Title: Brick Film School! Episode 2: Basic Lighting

So we've all seen movies, right? We all want our brick films to look like movies, right? Why not? A lot of brick films, though, just use a lot of available light, natural light. And it works, but the thing is, it may not look like a movie. And so, why not light it like a movie? so that's what I'm going to talk about is lighting a brick film like a movie now we've all seen lights like these before right yeah well if you worked in movies then you know what this is this is a baby baby and when you turn this on whoa that is one bright light this is one of the smallest lights that you could get in your arsenal if you're a dp now the reason why these are so bright and why they can get so hot I'm gonna turn it off is because film has a really low ISO for many many years it was really low we're talking like 50 to 64 ISO it has soon come come around and anybody who's taking photos with film know that you need a lot of light so the thing is though there's a reason why we don't use that much light and here's why
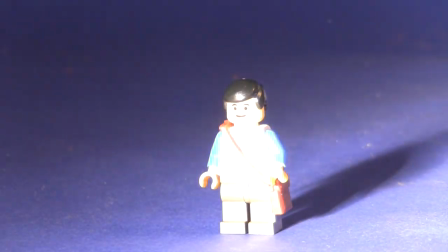1:22 when you turn it on BAM so instead of using those big lights we're going to use lights like this just standard desk lamps basically you just want to find any
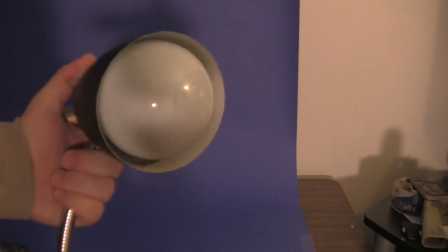1:38 light you can like this one for instance I found on my mom's grand piano you want to take out any bulbs that aren't really gonna work well for you and
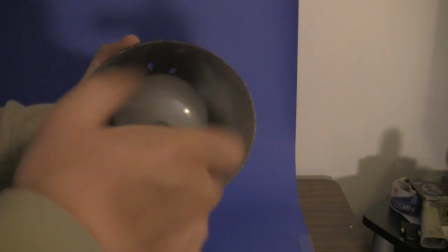1:47 put in the ones that do here's a 40 Watt bulb should be a good key light.
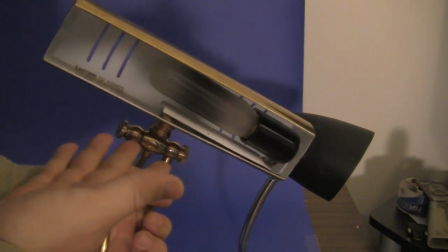1:52 This one has kind of a long one so it would make for a good fill light or a backlight.
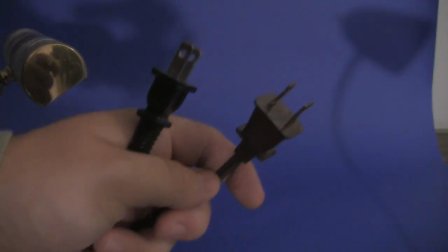1:57 Now the problem that you have with this is now you've got a whole bunch of plugs. The best way to handle all these plugs is to get your standard power strip.
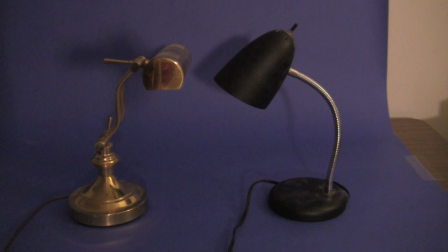2:05 These are common at any store. So now you want to check all your lights.
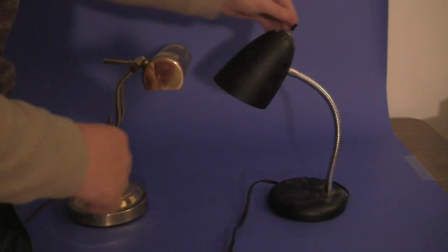2:11 Okay without
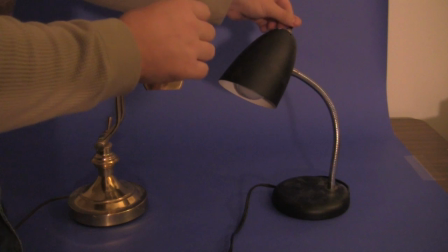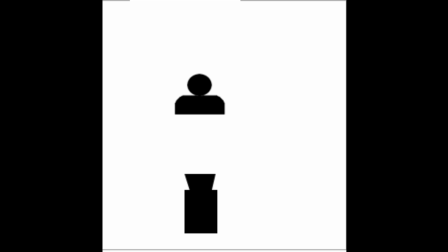2:23 going into too much detail we're just going to look at the standard three-point lighting setup this is where you have a key light which is a main light and then you have a backlight which gives a nice edge and kind of fills up the rest of the scene and then you have
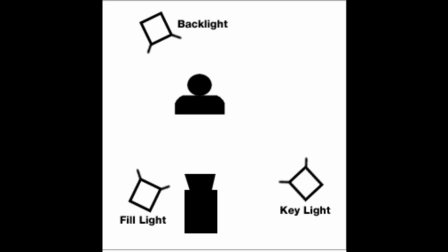2:42 a fill light and we will talk about how we'll get this later okay
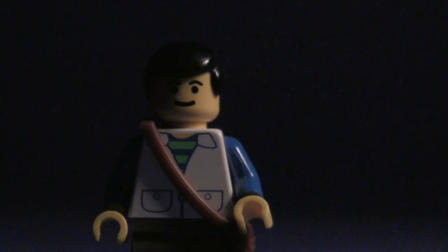2:46 so what you want to do is then you turn on your key light and there it is now
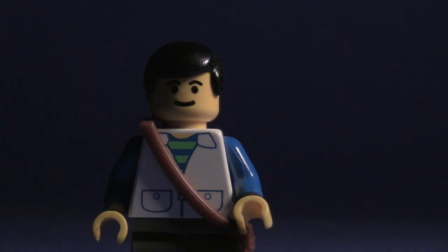2:51 this is what we call the motivated light so whatever you have in your scene this light should be the motivator this is the main light you see how it has a nice hard edge on it the great thing about desk lamps is that you can adjust
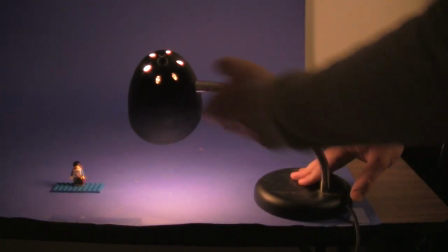3:11 their height only problem is sometimes they'll just fall on you and they're a little hard to deal with so you just got to be creative okay
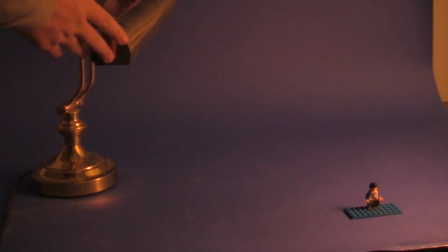3:21 now what we want to do is once we have that side is we want to put in a backlight we turn this on and there we have
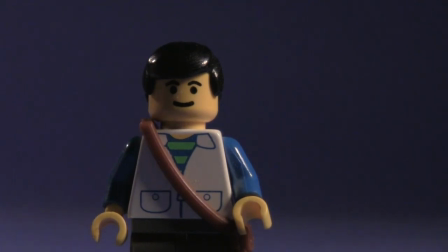3:30 it a nice edge on his back right there that's kind of putting a little more light on him and it depends on the way the room looks you know if the room has if the room is bouncing light from the key light then that would make
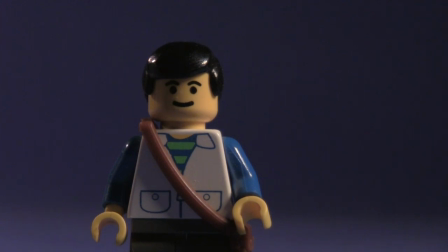3:47 sense or if there's another or if there is another light coming from behind now
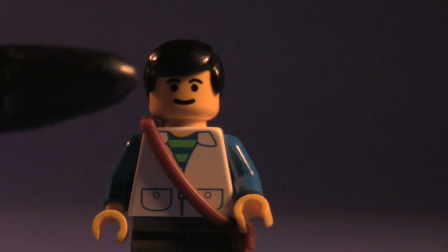3:56 see how there's a lot of shadow right here on kind of the middle and that looks kind of ugly I don't know if I like that
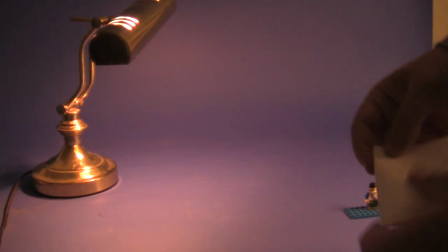4:04 so what I'm going to do is use this now all you need here is just a piece of paper fold it up see you just take a
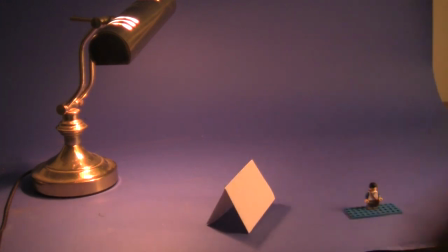4:11 piece of paper fold it up so it makes a nice triangle so you can set it right there see and I'm going to place it to the side and when I do that
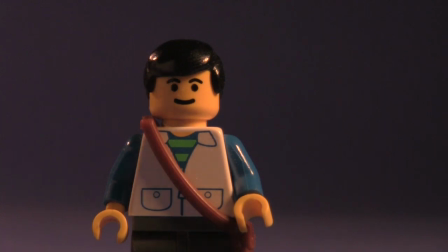4:20 look at that it just brings it back up now this is out okay this is the end see
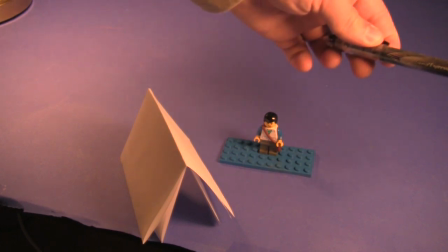4:30 out in because what I want to do is have the light bounce off and
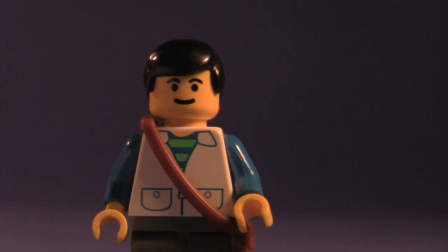4:37 hit our little Lego guy see nice and all yet and all you needed was a little piece of paper